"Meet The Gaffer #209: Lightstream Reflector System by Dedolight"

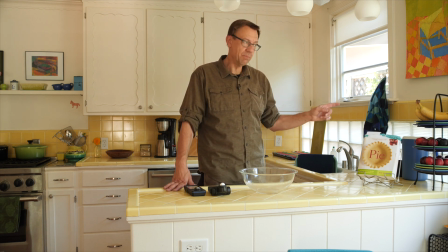Then I can put that in the pie fridge, and then maybe the light has changed again and we can light it with some other units.
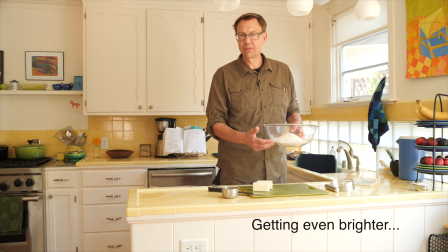Simple dough, 2.5 cups of flour, regular flour, 2 sticks of unsalted butter, 3/4 cup of chilled water,
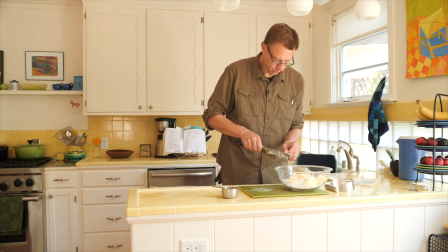and away you go. Just hack this up.
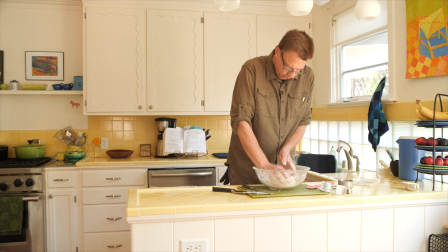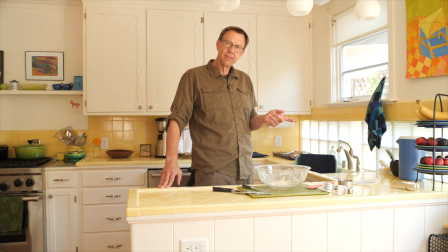So just as an aside, to me, to my eye, this looks a little dark, a little down.
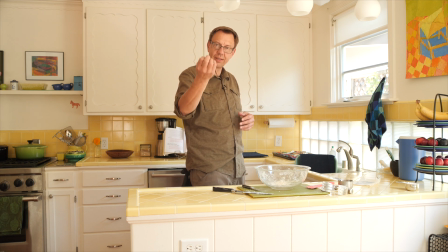To camera at 2.8 and 500 ISO, this looks pretty bright still.
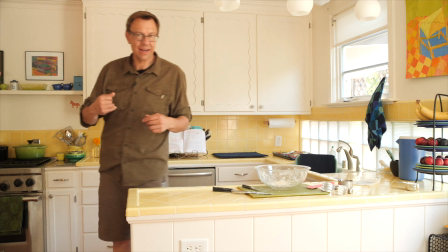So to eye, this is what it looks like.
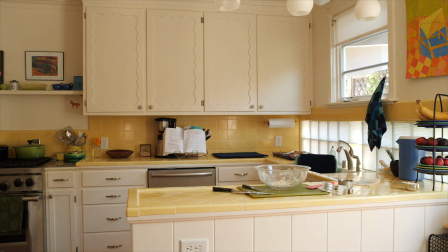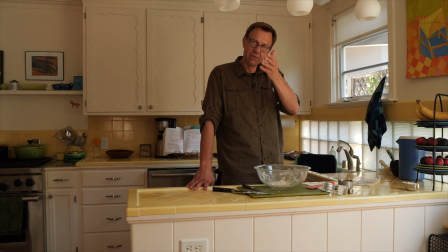So that's off the monitor of the mirrorless GH5S, and that is how this looks to me to eye at a 5.6. I'm not a camera whiz, but can I light it to eye? Yeah. Feels like we need a little something more here.
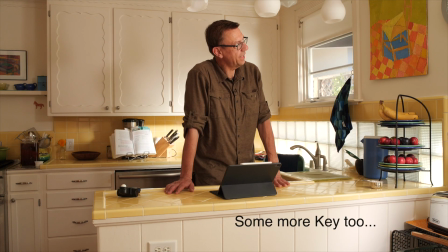Okay, well, now look at that. It's 4 o'clock, so
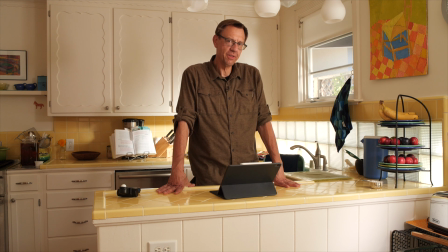you know, I'm just getting to know this system, this reflector system,
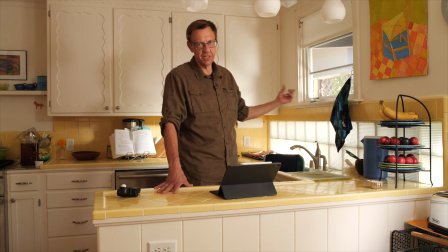and it takes me a little while. Plus, it's so narrow on the side of the house here that it is a little difficult.
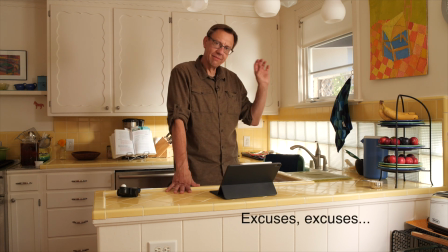At this point, I've set up a Dedolight 400 watt HMI
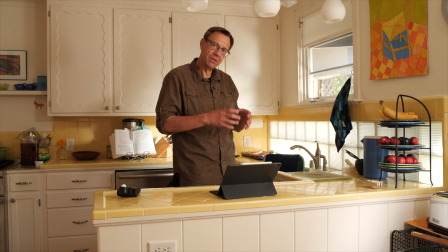and put a parallel beam adapter on the front of it.
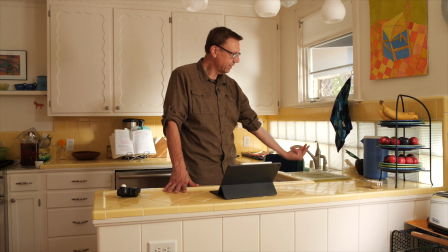Put that on the ground outside right here, and it's shining up into 2 reflectors.
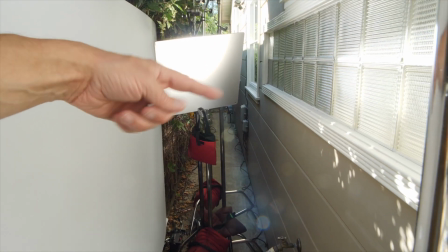One reflector is kind of lining up over here against these windows,
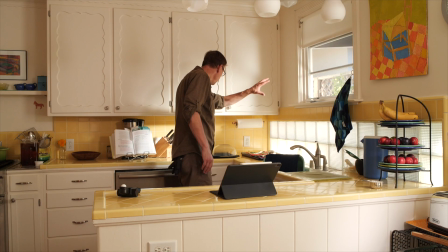and then the other one is kind of streaking here, giving us that sunlit feel over there.
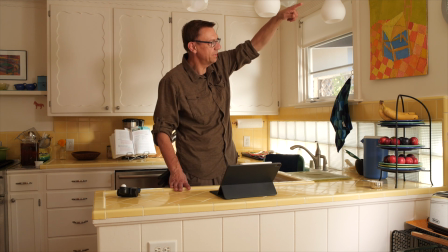And then I added another floppy on top to just keep the sun from coming through here.
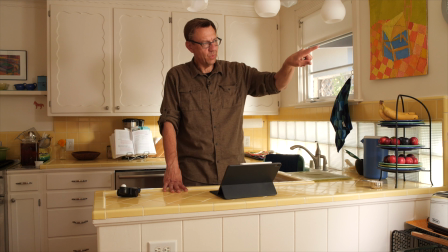And we still have, this window is blooming with sun,
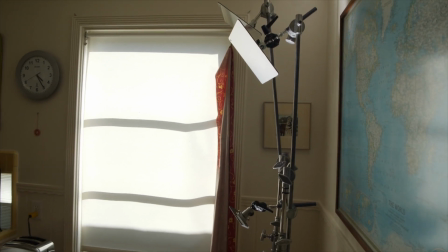direct sun, but I've got the shade down.
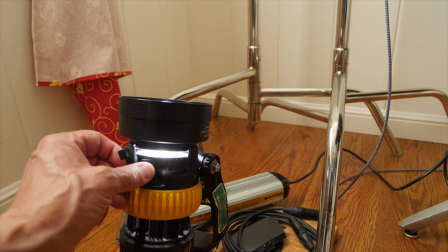And then I have another dado in here, DLED 7, and that has a parallel beam adapter on it as well.
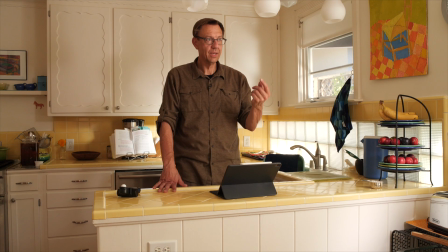And that's shining up into 3 little reflectors. 2 medium-sized one and 1 very small one.
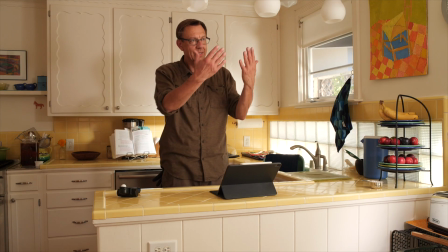So there's a medium-sized one, and that's kind of filling me in here.
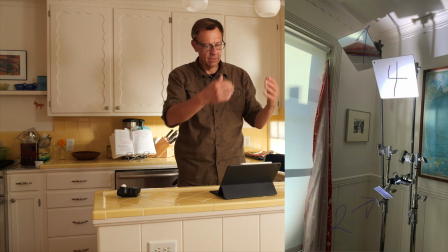So it's window and that reflector. If I took down the dado completely,
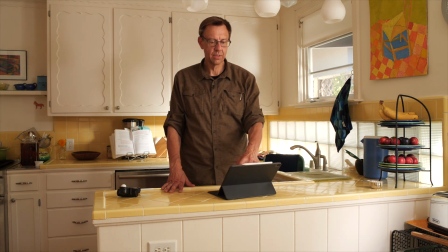so you see that's just sort of a front fill, and then also picks up here.
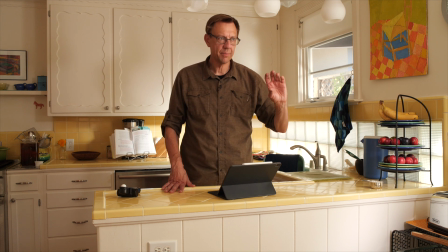I took a really tiny number 1 and smacked it here
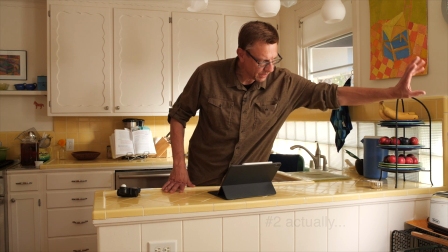just to give the feeling like the window is giving you an extra pop here.
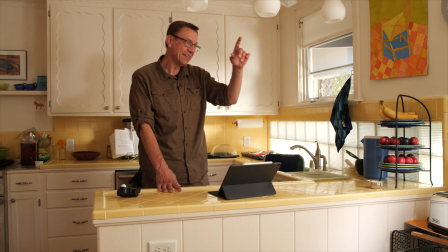And this is filling in too, but it's a little brighter here. And then there's yet another one that has just a little,
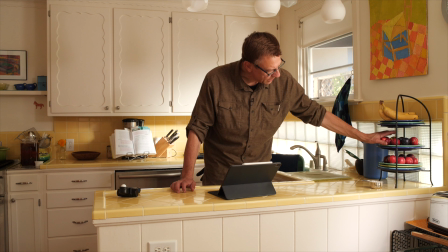just a little something on the plums and pluots over here.
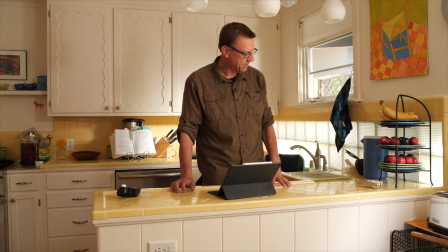So just a little accent, since that's kind of the fruit we're going to be working with.
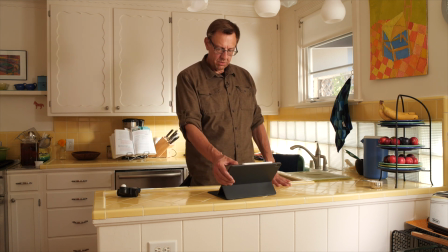Again, just to show you without that front light,
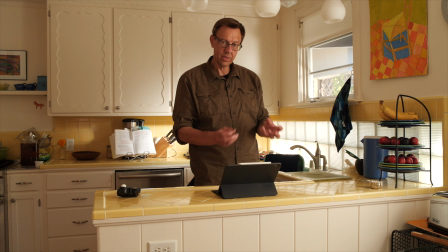And that's one light into 3 reflectors.
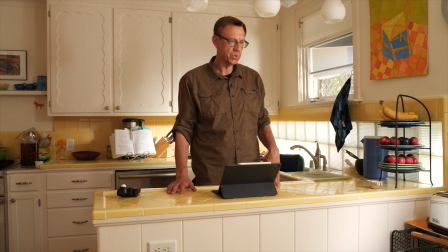So that's, to me, that seems like that's kind of what the system is doing. It's allowing you to use fewer units, but then redirecting that light into different places.
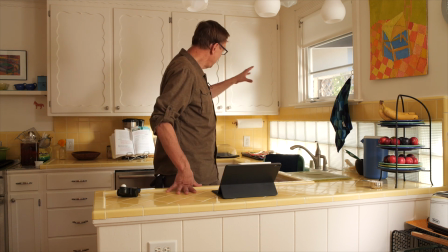And it is definitely a more directional light.